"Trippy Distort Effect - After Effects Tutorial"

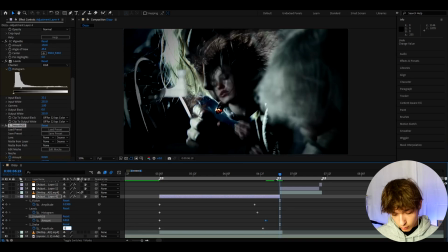I like to make the S-shake amplitude to like 0.6, but this is just like for the transitions.
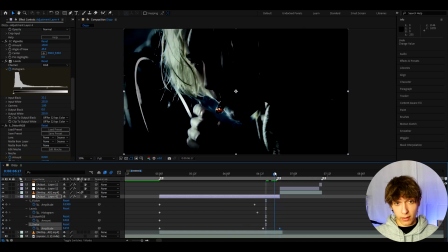You don't need to have it like that high at the end, but I like it. This is a very good buildup, I think. And another thing I like to do for this buildup is I like to press Ctrl+Y. And here I'm gonna cut up the adjustment layer.
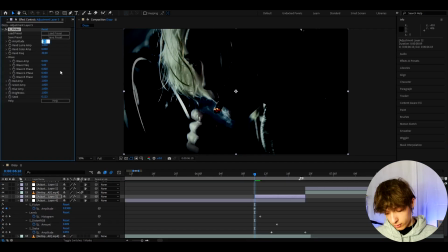And here let's add S flicker. I like to make the amplitude kind of high, so like 0.5, and the random color amplitude to 0.5 as well. This, I think, gives a very cool intensity effect, and it flickers. Yeah, this is a very cool way to transition between two clips, especially when the music is rising.
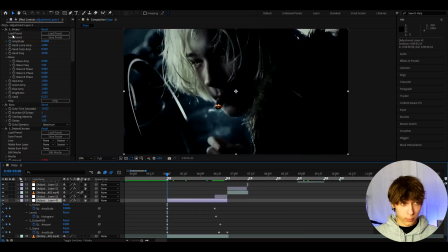And I would really recommend to save this effect as a preset, so let's go to one of the effects, press Ctrl+A, hold Shift, and select every single keyframe. Now go to animation, save animation preset.
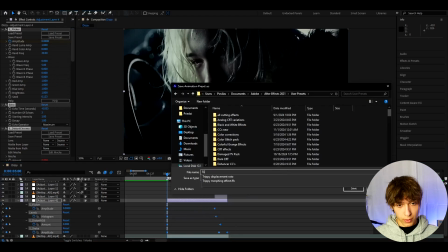And here we can call it to a Trippy Distort effect, or I guess I would maybe even call like build up here, and you can press save.
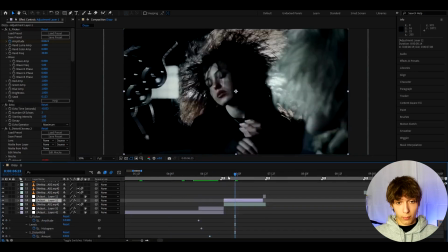All right, now that we're done with that, I can show you some clips that are not actually for the buildup.
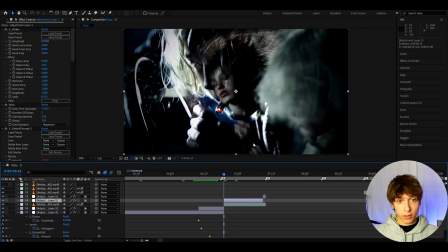So leaving echo on actually give transitions like this, because this is echo doing it. It takes frames from the back. This will make for a pretty cool transition usually, especially when the next clip is going in.
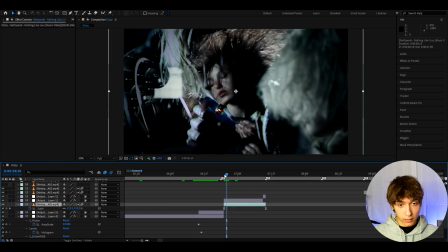As I made with this, I pressed S and I made it like scale up from 100 to 120. So that's why it gives this really cool transition you saw at the intro. Here I actually made the wiggle parentheses a bit different.
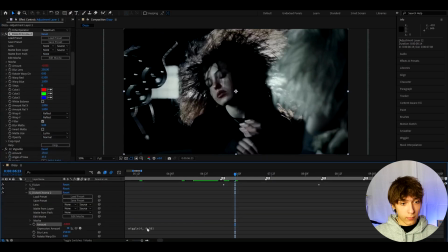So we can go to the amount, let's double press here, and let's go here. And the wiggle I made 4 here, because this is not a build-up, and this is just something normal.
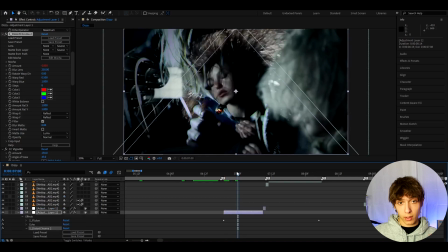Maybe 4 even is too much as well. Sometimes if the clip has barely any movement, you might even want to make it lower.
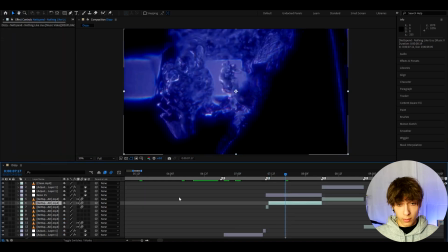So I think I have other clips where I made it even lower. On the next clip, I actually used an effect from my newest Neon Pieces pack.
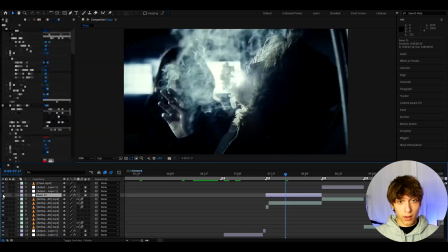This is the Neon 15 effect. This is how it looked before and after. I think this effect is very good.
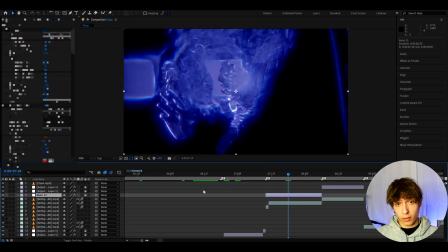It also gives that distortion, as you can see, and you can use a lot of other different neon effects, but this is the one I like to use a lot in this specific style. So yeah, all I did is just add Neon 15 here, and I actually messed around a bit with the opacity keyframe. So if you press T, you will see like the opacity is at 100, and then it goes down to 0 at the ending.
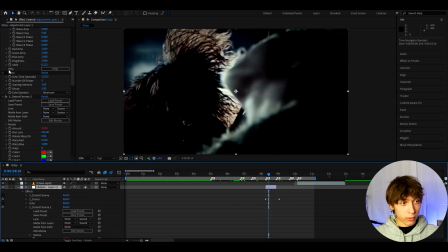So it kind of transitions out. Here I actually have an example where I turned off the echo, because this was moving very fast.
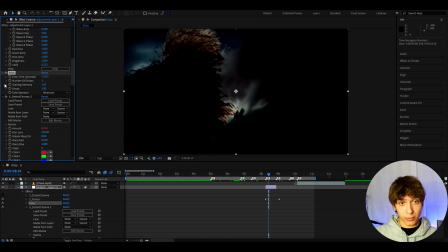So if I turn on the echo again, look, this will look kind of bad. So this is one situation where you don't want to use echo, is when it's moving very fast.
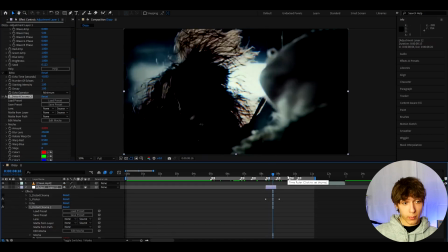Don't always use echo. When the clip is moving very fast, you might want to make the wiggle amount to even higher than 5 or 6.
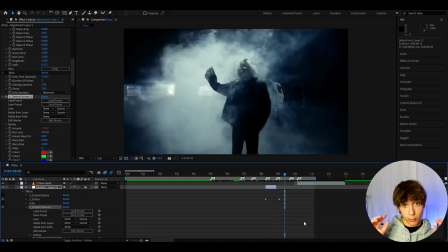You might want to make it to even to like 10. But if the clip is barely moving, then make the wiggle to even sometimes 2.
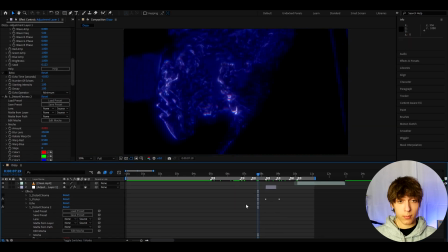And yeah guys, that's basically it for the video. If you have any questions, please let me know. Have a fun and productive day. See ya.